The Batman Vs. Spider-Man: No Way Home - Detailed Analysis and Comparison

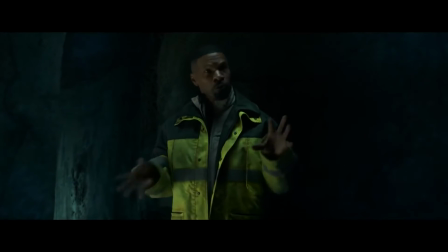4:00 It was of course necessary as a workaround to restrictions, but now that we've seen The Batman,
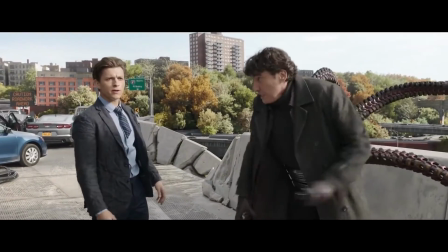4:05 a film that was also shot predominantly during COVID, there really is no excuse.
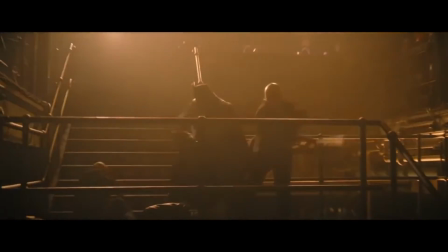4:10 Whilst there might be one too many returning locations, could the Bat and the Cat hold their meetings on a different roof?
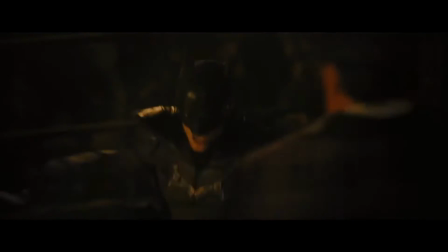4:15 There is certainly character to the city of Gotham.
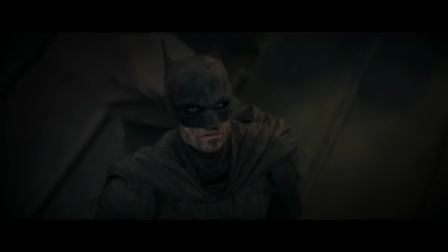4:18 It rarely feels restricted by COVID mandates because the cinematography works smarter, making great use of the screen technology Greg Fraser worked on with The Mandalorian.
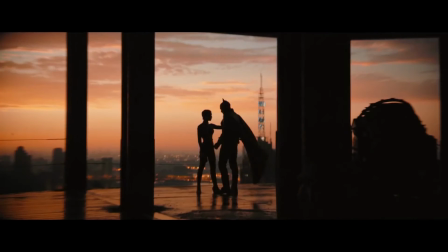4:26 This stuff is so much better than green screen because you can actually light the room.
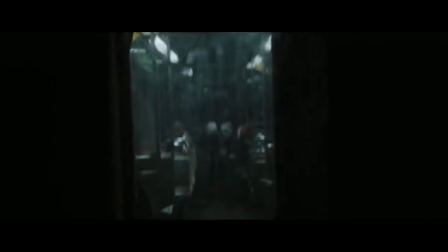4:31 The design of Gotham City helps this as well.
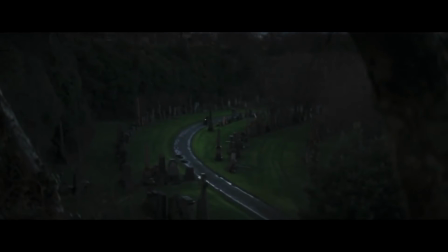4:33 Utilizing British cities including Liverpool and Glasgow helps to capture the gothic feel as well as the animated series and the Arkham games.
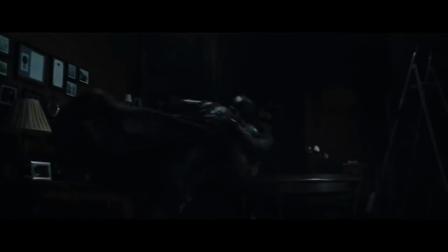4:40 It feels claustrophobic and grimy and lived in.
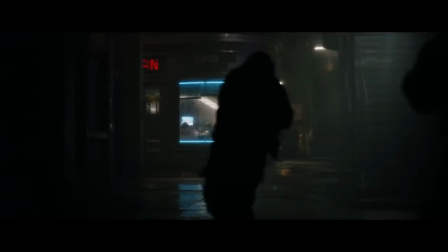4:43 The way the city is designed and captured makes it so clear throughout the movie the hold that Falcone and the mob have. Of course,
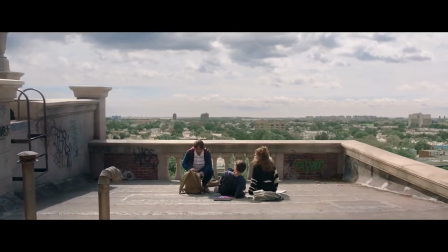4:50 New York is a real place, but that doesn't mean that production design couldn't have brought out more of its character.
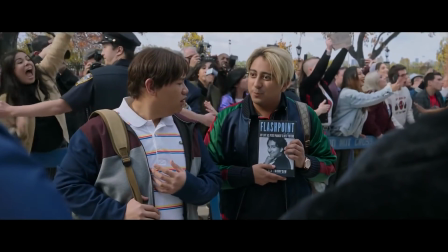4:54 It doesn't help that the script for No Way Home leaves little time for the inhabitants of the city to make their voices heard.
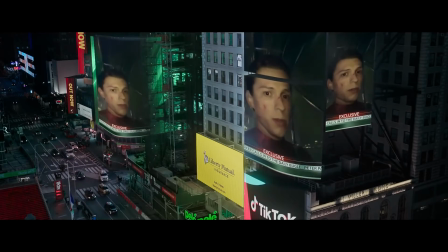5:00 Peter has a FaceTime with J. Jonah, and by extension, the city, in which he explains the villains being here is his fault.
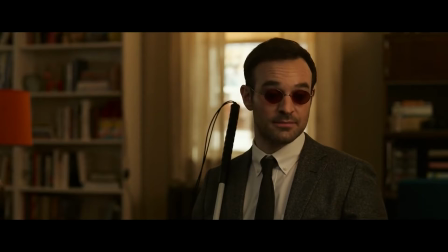5:06 But we never get a sense of how the city views him past the first 30 minutes, and the finale takes place away from civilian danger, the obvious place for them to come into play.
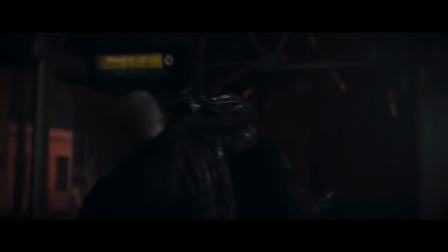5:14 In the Batman's first appearance, the civilian he saves begs him not to hurt him,
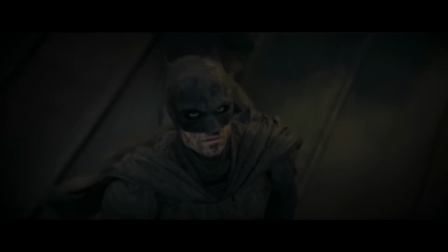5:19 but by the end he transforms into a true hero, saving the drowning citizens from Riddler's real change.
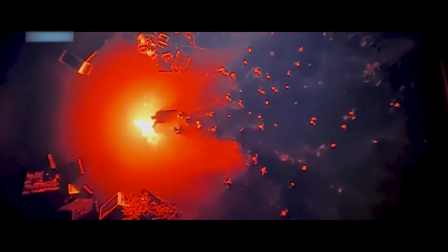5:24 It leads to one of the best shots in the movie that perfectly captures the hopeful side to the character, and proves he's more than just abject darkness. I thought most of the action in No Way Home was pretty bad. Sure, there was some decent hand-to-hand stuff between Holland and the foe in both the apartment scene and at the end.
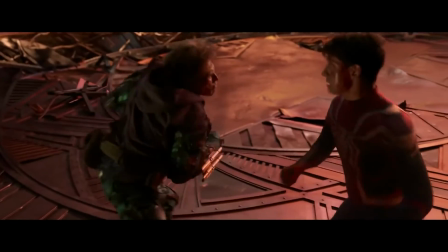5:39 Decent choreography that packs a wallop in the edit, and I can tell what's going on. Groovy, really.
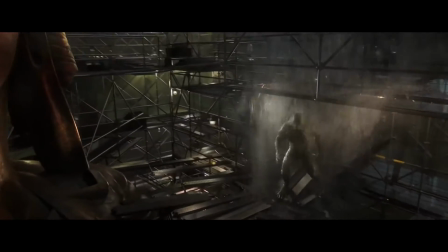5:45 But in terms of the rest of it, I'm not so sure. In particular, the finale takes place on a dimly lit piece of scaffolding.
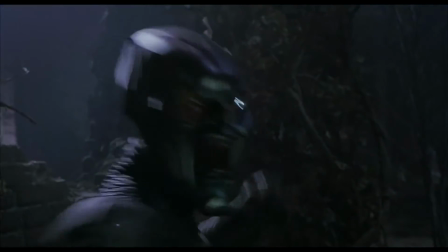5:52 No one really throws many punches, and there isn't a sense of jeopardy that is comparable to Green Goblin, Doc Ock, or even the Vulture by themselves.
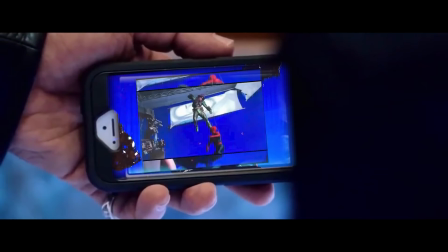5:59 Seeing set photos of an abandoned moment between Toby and the foe just makes it even worse.
How the fuck would you show me something if I couldn't have it then?
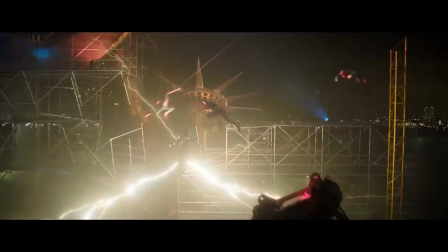6:06 I think this finale could have gone much harder. We should have gotten more rousing musical moments, more well-staged bouts between the Spider-Man and the Sinister Six.
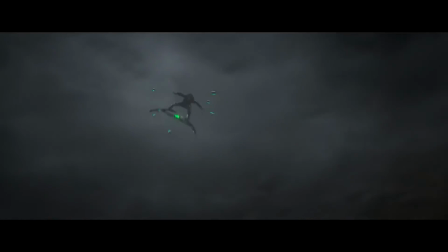6:14 5. Green Goblin should have rocked Andrew and Toby's crap just as much as Holland before that final beatdown.
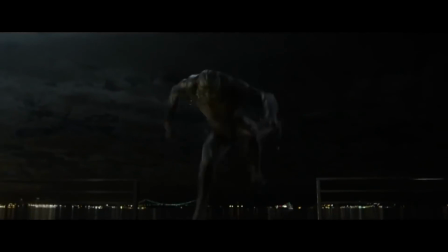6:19 Everything is just so murky and hard to look at. The action in The Batman is fantastic.
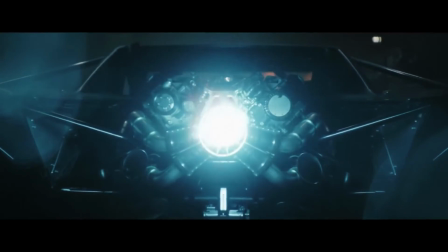6:25 There's a subjectivity to the car chase that gives us a very frenetic energy.
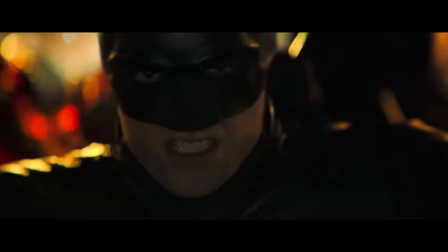6:28 Reeves and Fraser choose to keep most of the action bolted into the cars, where we see the chase from the inside of the vehicles.
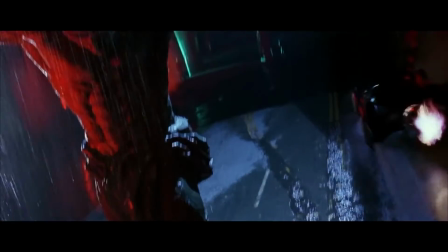6:34 This makes for a very personal and intense scene.
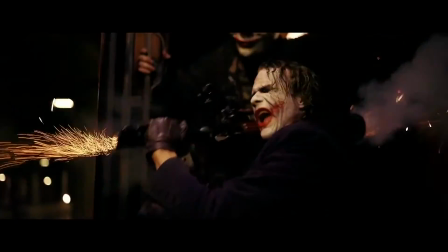6:36 It's a Batmobile chase that offers big, bombastic thrills as good as in Batman Begins with a much more intimate, distinctive style. Both chases are great, and that's what I love about this film.
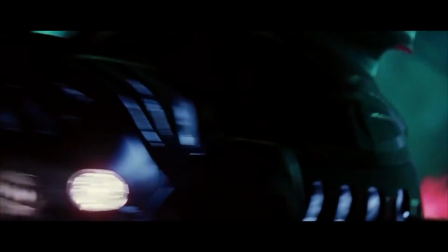6:46 Where other franchise fare can sometimes seek to be an inferior copy of its predecessor, this movie adds to Bat canon in a variety of glorious ways.
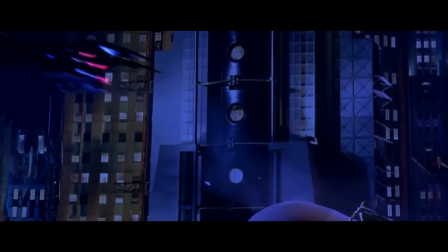6:54 Now I have several different fantastic Batmobile chases to enjoy, all captured very differently.
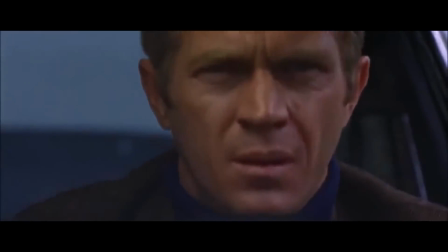6:59 The predominant use of interior vehicle shots calls to mind some of the greatest car chases to ever be put to screen.
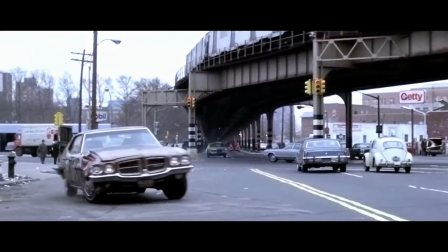7:04 The French Connection, Bullet, To Live and Die in LA, the former Reeves has recently cited as a direct inspiration.
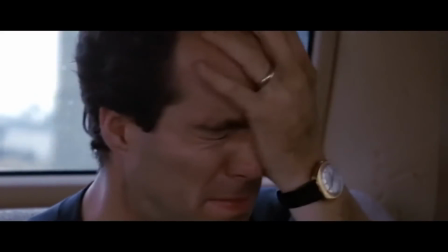7:10 These chases are so good because they have such a clear point of view. To Live and Die in LA consistently throws more and more trouble at the car,
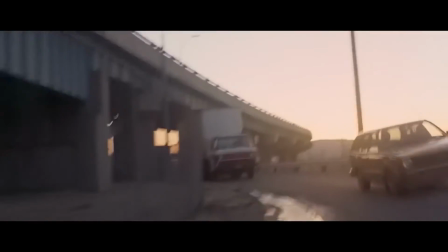7:18 and we track every reaction, every fear, every freaking moment from within the car.
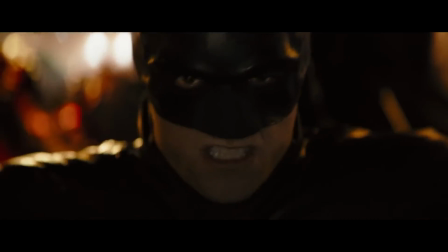7:23 Throughout the chase in The Batman, we very much get into the mind of the rageful, determined Bat and the poor Penguin who is terrified and way in over his head.
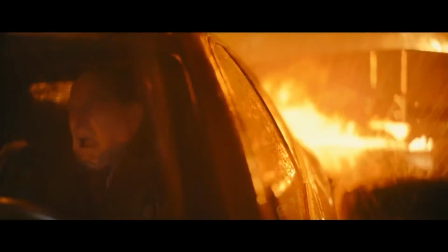7:31 The brief moment where he thinks he's finally dusted the Bat is memorable because we see his relief so wholeheartedly,
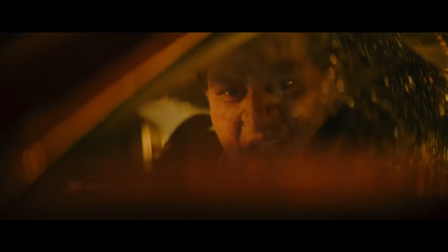7:37 and it's frankly hilarious to see his face drop straight after.
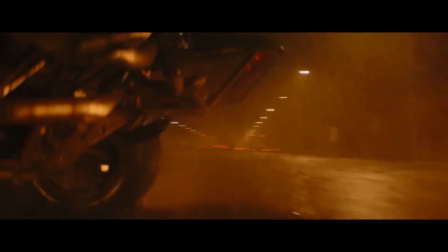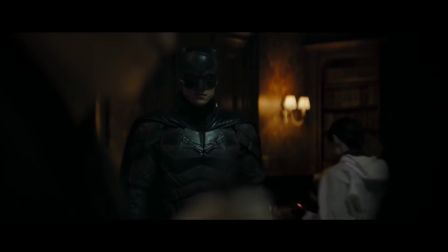7:47 And the sound design, just wow.
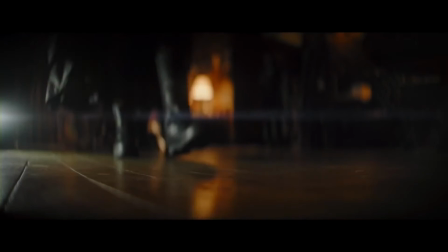7:50 As Batman walks across a crime scene or emerges out of the shadows, the sound design for his suit is immaculate.
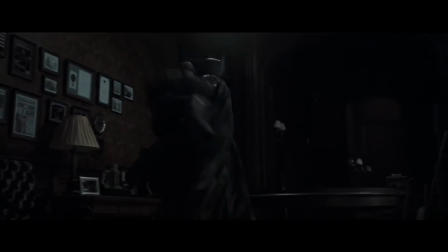7:56 The metal clanks, you can even hear the squeaks of the leather and possibly black rubber.
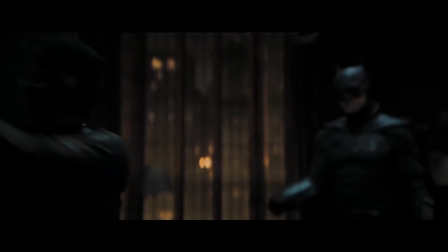8:01 Everything has such a great tactile nature. The burst of his grapple guns as they taxi driver out of his wrist.